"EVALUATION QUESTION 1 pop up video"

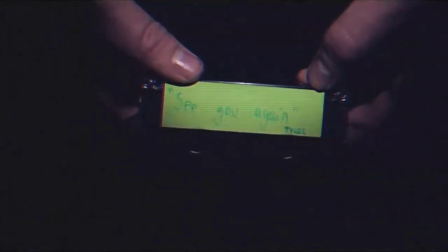So this is question one, valuation question one.
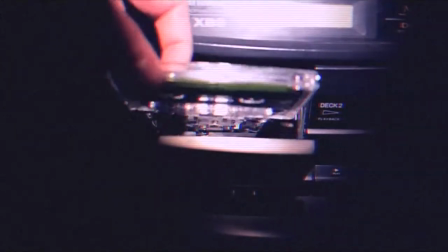Just as a bit of background information so you can understand what the
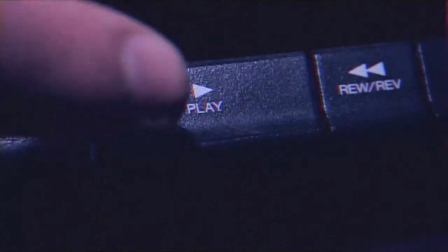meta-narrative for our music video was and where we were going with this.
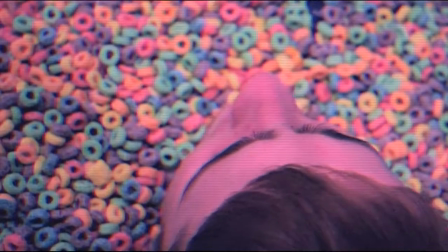The basis of the music video was to firstly imitate the lyrics in a visually aesthetic way.
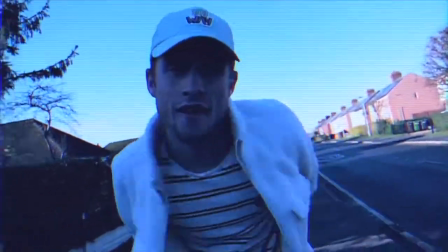So use vibrant colours, use a range of different shots,
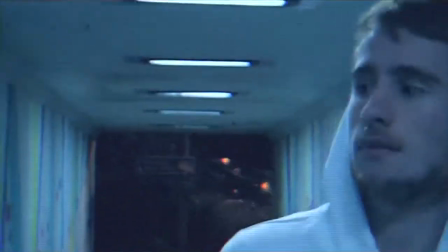and implement both those things together to make, obviously, as we said, a visually aesthetic music video.
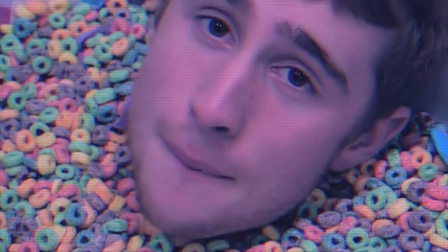So the meta-narrative of the music video was this idea that Harry, the main character, the star image, the male,
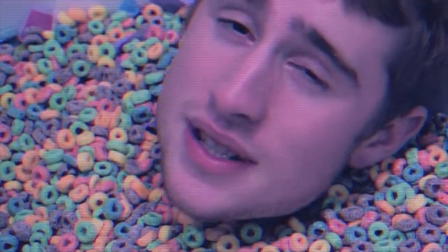was fantasizing over this beauty,
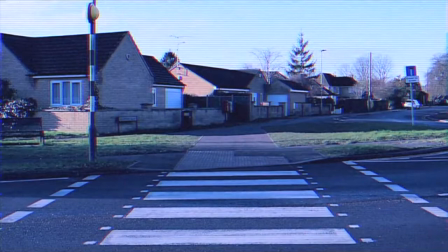and he was submersed in this dream state where he was totally engrossed by the beauty of this girl.
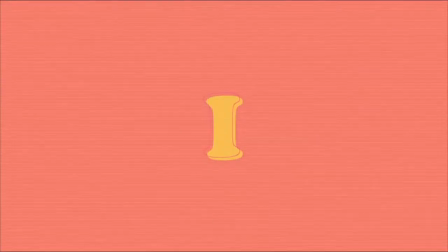So to do that, we imitated the lyrics, which I'll explain further on in the music video. But yeah, that was basically it.
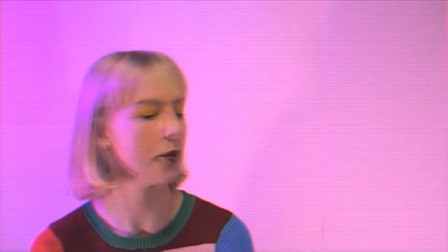The idea was to just create a story between Harry in love with this girl, this dream fantasy girl, and how that's expressed through the music video.
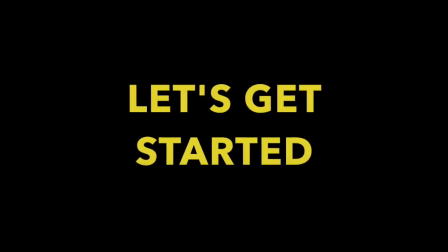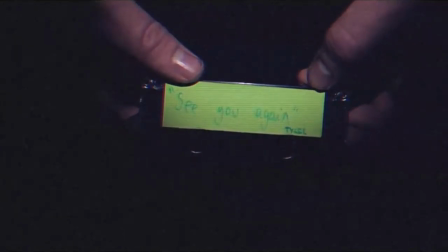So as you can see, right from the beginning, we've conformed with a typical convention of a music video, as we featured the name of the song and the artist. So that just is a standard thing that happens within music videos that every music video has.
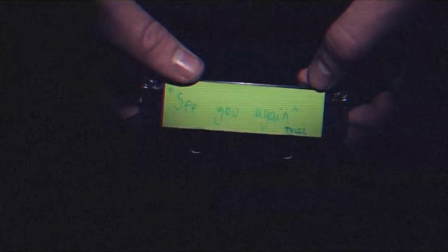You publish the name of the song and the artist just to help set the tone for the music video. So that's what we've done. We've conformed with the conventions.
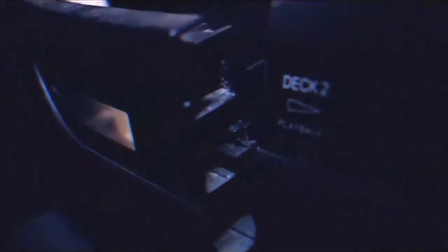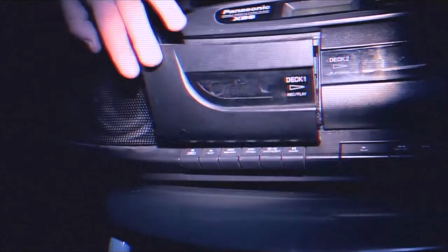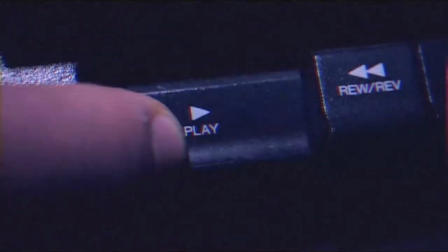So the opening collection of shots that you've just seen is a bit of a narrative and an introduction and almost a justification of our VHS style that we've gone for. As you can clearly see, there's a cassette tape.
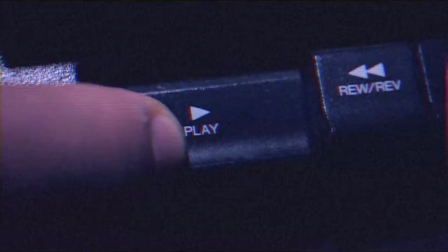Yes, it's not a VHS camera, but it's of the same genre and same style, so it just helps to kind of justify why we've used the VHS style.
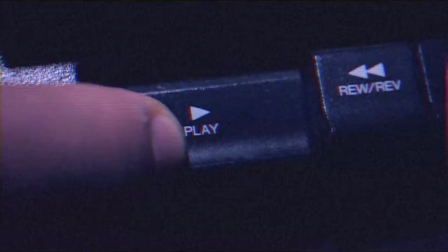Although having an opening shot isn't typical, not a typical convention of music videos, it is a common feature of other existing media tech. So, as I said, it helps to just set the tone and the style of our music video,
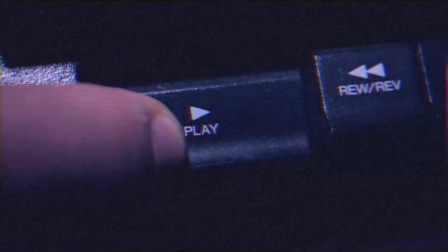and it doesn't really challenge or conform with any conventions, but it just helps to justify what we've done and what other music videos do,
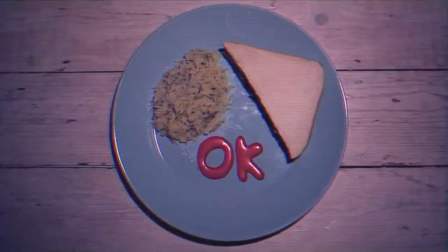which is have a section of opening shots.
Okay. You live in my dream state.
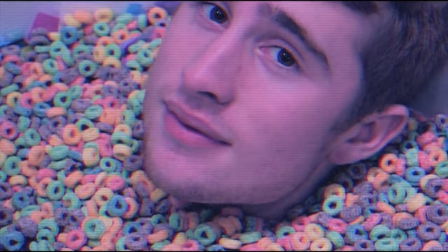So this first shot as an opening shot is used again to imitate the lyrics. So you hear him say, you live in a dream state. So obviously Harry's laying in a bathtub of Fruit Loops, which isn't, and it's not relatable for the audience.
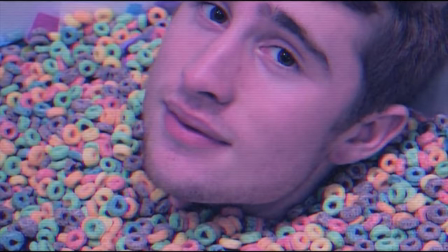It's a dream state. So again, helps to justify why we've used the idea of imitating the lyrics and helps to set the tone.
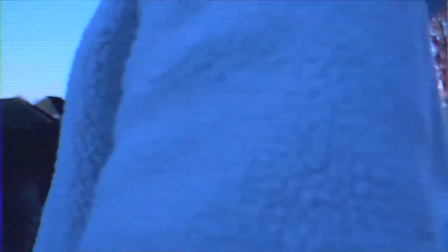Look at my fantasy. I stay in reality.
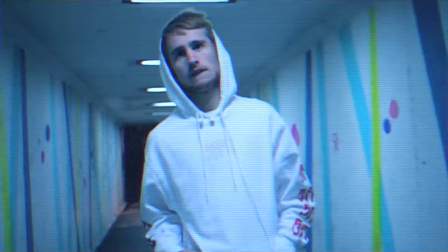You live in my dream state.
So that VHS overlay was used to kill two birds with one stone, really. Firstly, it was used to, again, justify our style idea, so the VHS style.
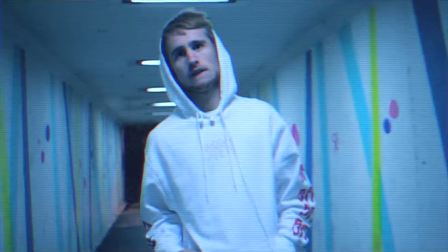It's also used as part of a montage editing with different types of footage juxtaposed. So we've got live footage of Harry, the main star, walking up and down the road and lip syncing, and then it cuts to a shot of Eager, this dream girl,
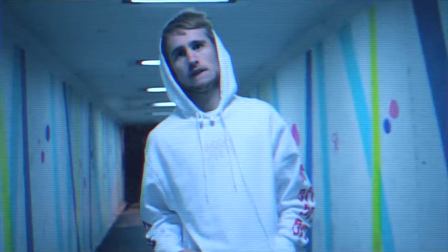matched with the VHS overlay.
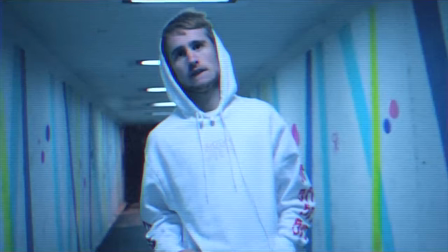So again, kills two birds with one stone and conforms with a music video convention.
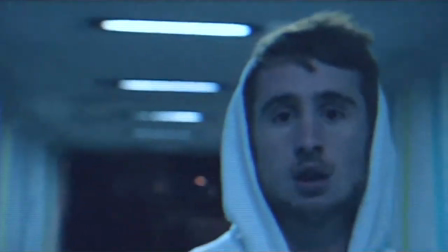Anytime I count sheep, that's the only time we make up.
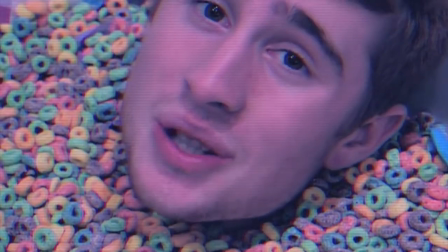You exist behind my eyelids.
And there again, we have this idea of montage editing where it cuts to Eager's fingers.
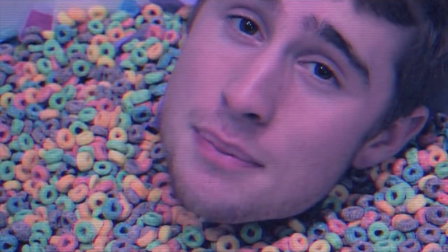Just to quickly add in here, this is where we have challenged the typical music video conventions of the hip-hop rap genre, as Harry is a white male and the singer who sings this song is a black male.
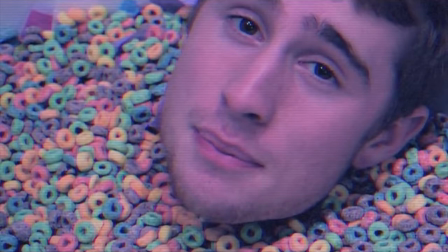So we have challenged the typical forms and conventions, which does make for a more interesting piece. So yeah, that's where we have not conformed with them, but we subverted them, and for me that makes a more interesting piece for the audience.
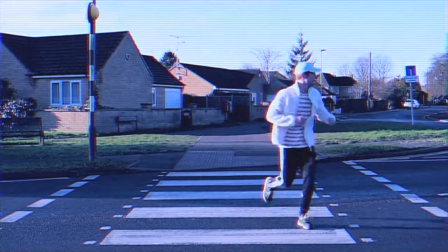With precision, I wonder if you look both ways.
Again here we've imitated the lyrics, saying he crosses his mind and he crossed the road.
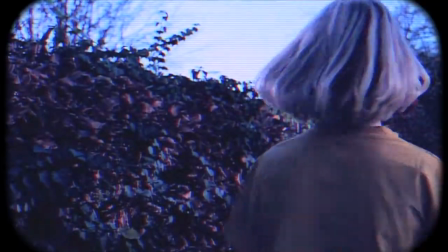Sick of chasing. You're the one that's always running through my daydream.
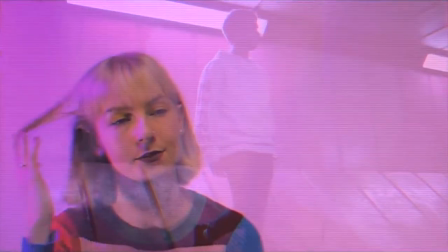I can only see your face when I close my eyes.
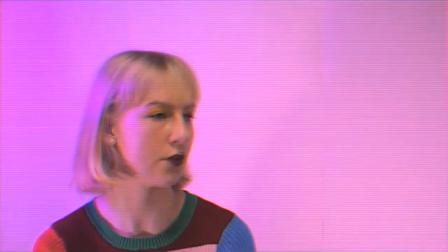This section of footage really does conform with typical conventions of music videos, as the edits usually reflect the song structure.
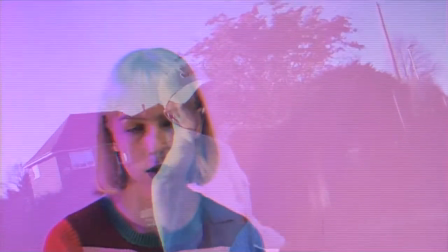So obviously here the female is singing the song, so we've cut to Iga, the female,
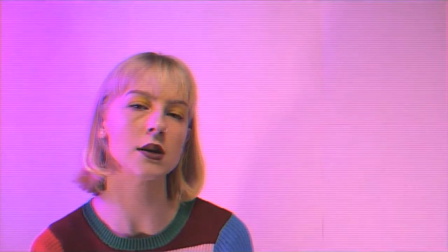singing her part of the song, so it just helps to consolidate this idea of editing reflecting the structure of songs.
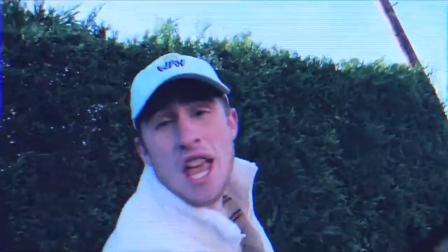I said, okay.
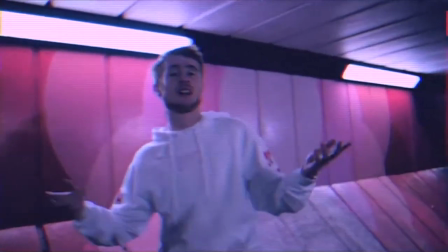As you can see, Harry, the main star, the star image, is getting most of the screen time, so this just again helps to conform with this idea of star image,
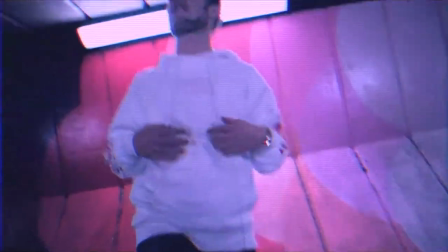getting the longer period of time on the screen and during the music video in general.
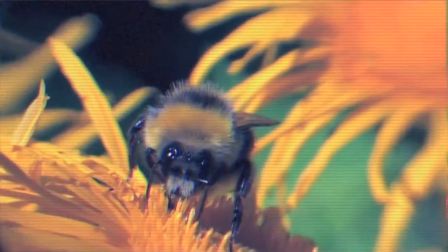Sugar, honey, iced tea, bumblebee on the scene. Yeah, I give up my bakery to have a piece of your pie.
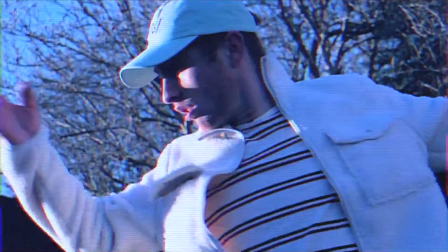So that section of footage there helps to conform with this music video idea of repeatability. So a current theme that runs throughout our music video is this idea of imitating the lyrics and bringing them to life. So as you see there, he says sugar, honey, iced tea, and you see the sugar, the honey, the ice, the tea.
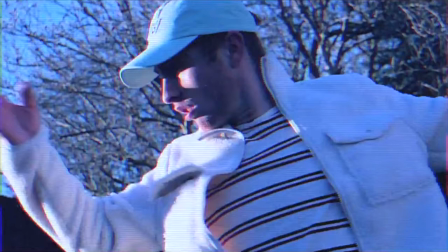He says bumblebee on my screen. You see a bumblebee, and then you see grab a piece of my pie, and he grabs a piece of his pie. So that there just helps to conform with this idea and develop the idea of repeatability within music videos.
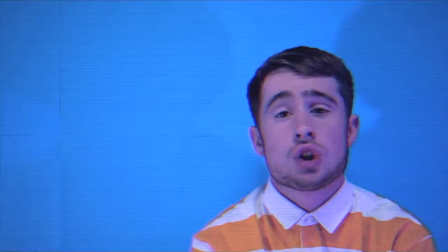20, 20, 20, 20 vision. Cupid hit me with precision.
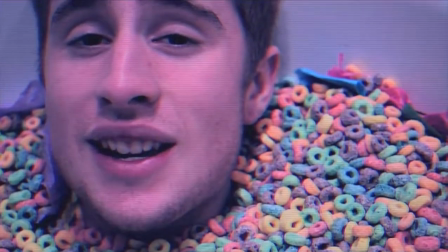I wonder if you look both ways when you cross my mind.
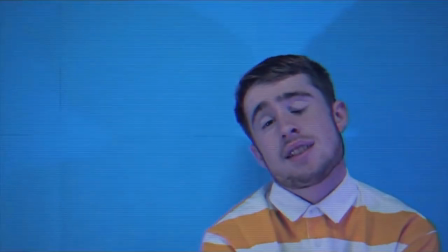I said I'm sick of chasing. You're the one that's always running through my day.
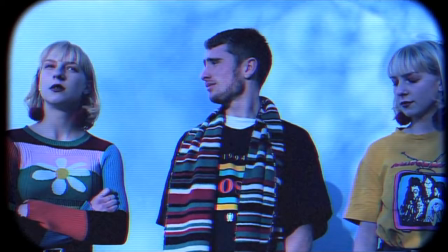So music videos rely heavily on post-production effects. So as you can see here, this is a post-production effect that we've used, and it just helps to justify the idea of music videos having to have a lot of post-production added into them just to make them more interesting and engaging for the audience.
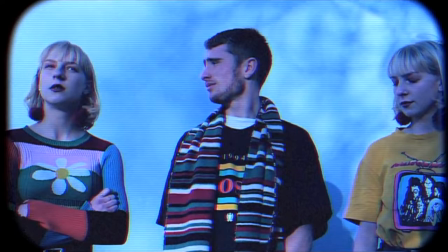So this is a great example of how we've used post-production effects in the use of both a practical and technical effect. So it helps to engage with the audience and make the piece a whole lot more interesting.
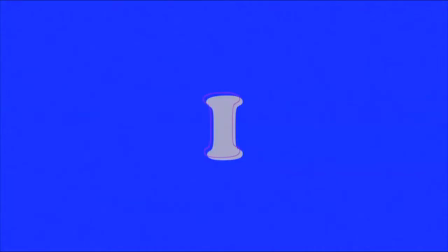You're probably getting really sick of me jumping in every 2 minutes, but every 2 seconds, but I'll quickly carry on. So edits are usually in time with the song. That's a typical convention of music videos, and as you can see here, every time Tyler, the Creator, sings the word I,
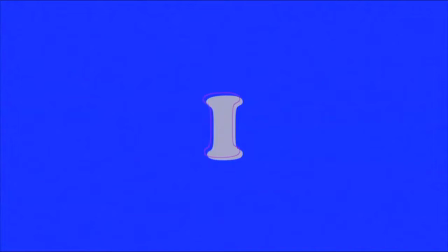the edit cuts it to a shot, obviously you can see now, of the word I with the blue background, and it changes throughout the music video as you've seen, of different colours of the background. So again, that just helps to add to this idea of edits in time with the song and the beat.
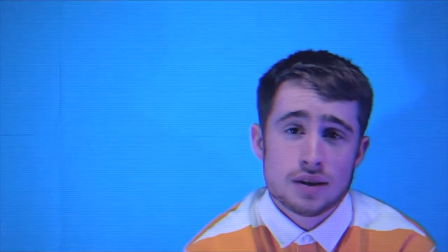So typical convention that we've conformed with again.
I can only see your face when I close my eyes.